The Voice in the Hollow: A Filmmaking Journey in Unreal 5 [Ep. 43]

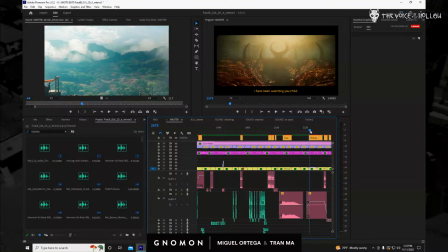Yeah, the cropping it's different. So let's grab this thing here. Let's
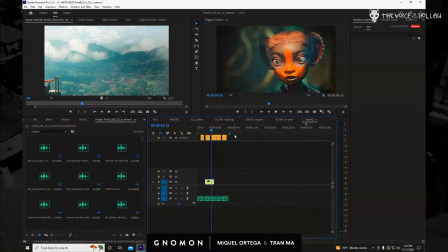put that in there.
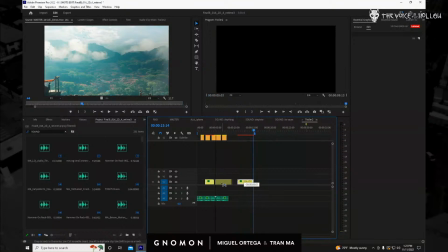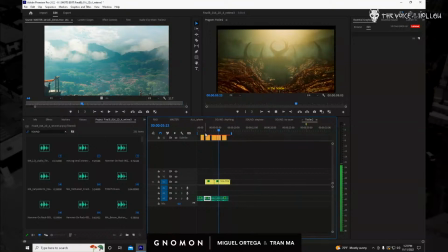Nimeona kitu leo kwenye shimo. Sauti ikiniita.
So maybe up to here. One thing that I try to do, if possible, is like I'll look at these two clips.
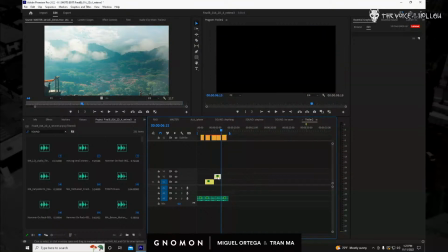This is not crucial at all, but just something I've been doing more. Just trying to keep the lengths to be more uniform, so that there's a certain rhythm to them.
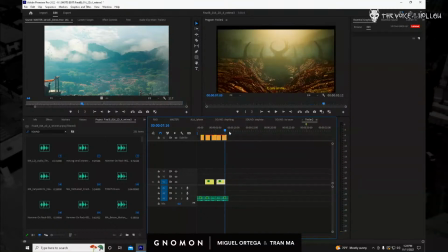But again, it's not a rule by any means. It's just something I've been a little bit more conscious of, trying to keep the cut sizes to be similar, and then when they start getting shorter, you kind of feel that there's a shift. Let me grab the
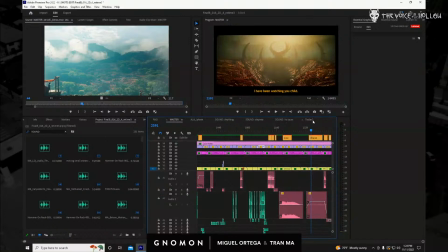framing, that in there, so we could start just seeing what this looks like.
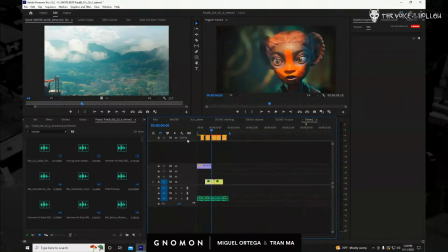So I'm just going to start pasting
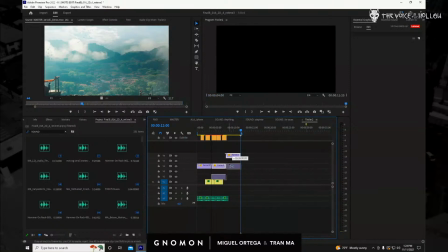these guys in. Oh. And I'll put this all the way up on the top. So today's going to be definitely all editing.
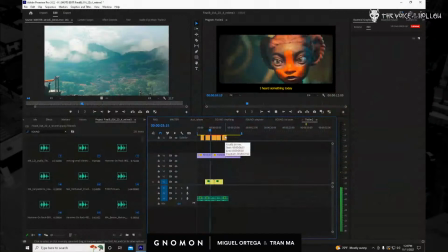Baba, nimeona kitu leo kwenye shimo. Sauti.
Maybe let's grab.
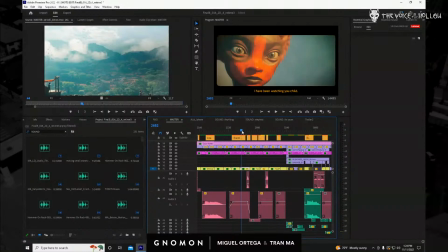Yeah, but I never actually see you edit things because I don't like hover over your shoulder while you're working. That's because I'm a weirdo and I don't let anybody stand behind me.
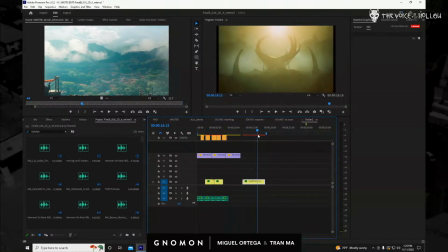So now I'm actually seeing how Miguel edits his stuff together. So I do like this part here. Yeah, I don't like the beginning of that shot.
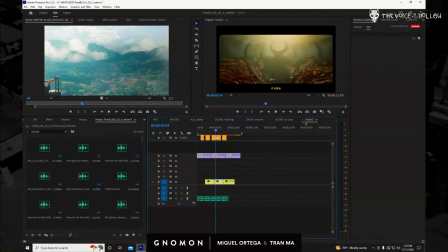They're not going to cut together. It'll look like a jump cut.
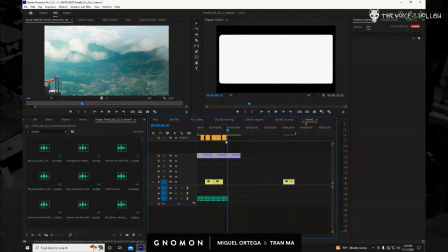But we'll maybe use this guy at the very end.
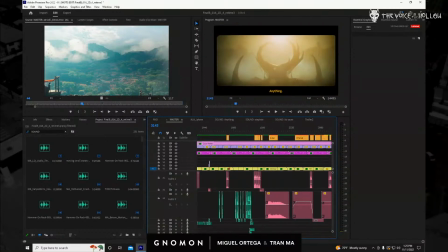And what we could probably do is if I come over here.
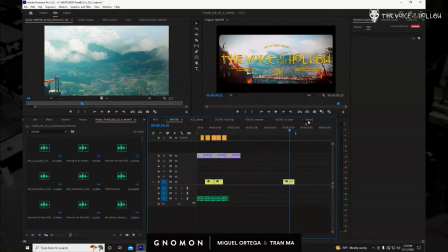just copy this. We'll paste that on top here. What is that? That's going to be this. Ah, okay, cool. The title. Yeah. And I'll just extend the frame all the way to the end.
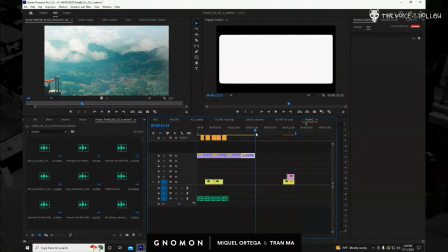So that layer is like the black, The black bars. okay.
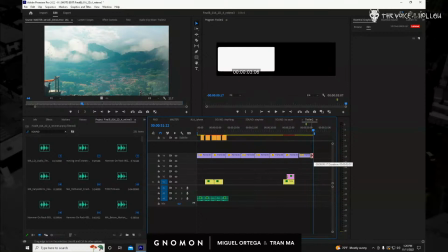I'm just going to extend it to the 30-second mark. That way I could just see like, okay, that's it.
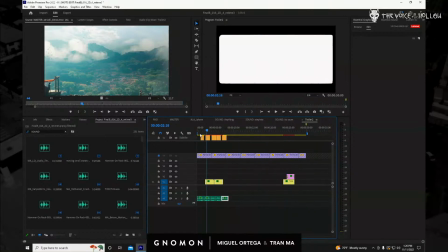And I'm just going to lock that. The reason why you would lock it, a few things.
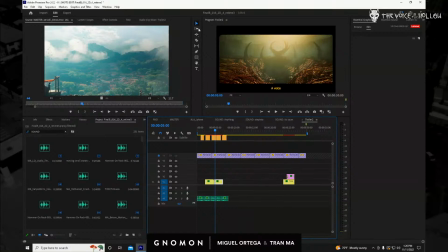So if you want to move stuff around, sometimes you want to use this guy here, the track select forward,
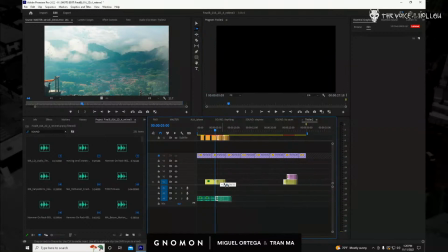which just kind of selects everything from this point on, but it won't move things that are locked.
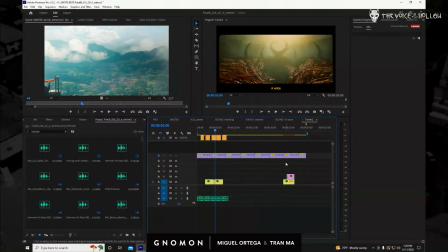So sometimes you want to do that. The other reason, what is the other reason?
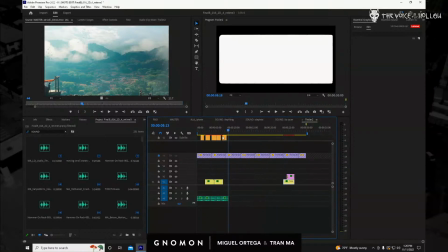There's other reasons. I just can't think of them right now. Okay. But there'll be other reasons. Well, that seems like a good enough reason. Yeah. So, all right. So let's come over here to the very end.
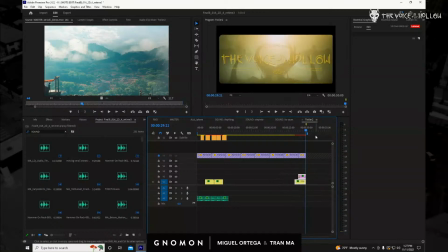Let's put that guy there. So I want to guess that that's the end.
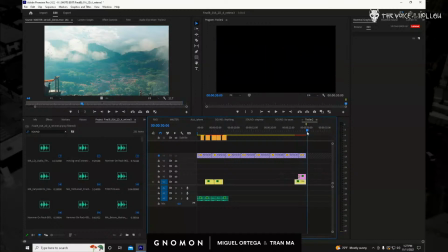I'm going to get rid of that fade at the end because I want it to be visible like that.
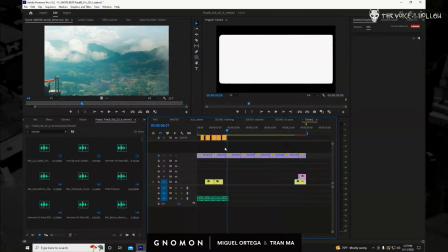Okay. Again, I'm not sure if that's even what we're going to keep.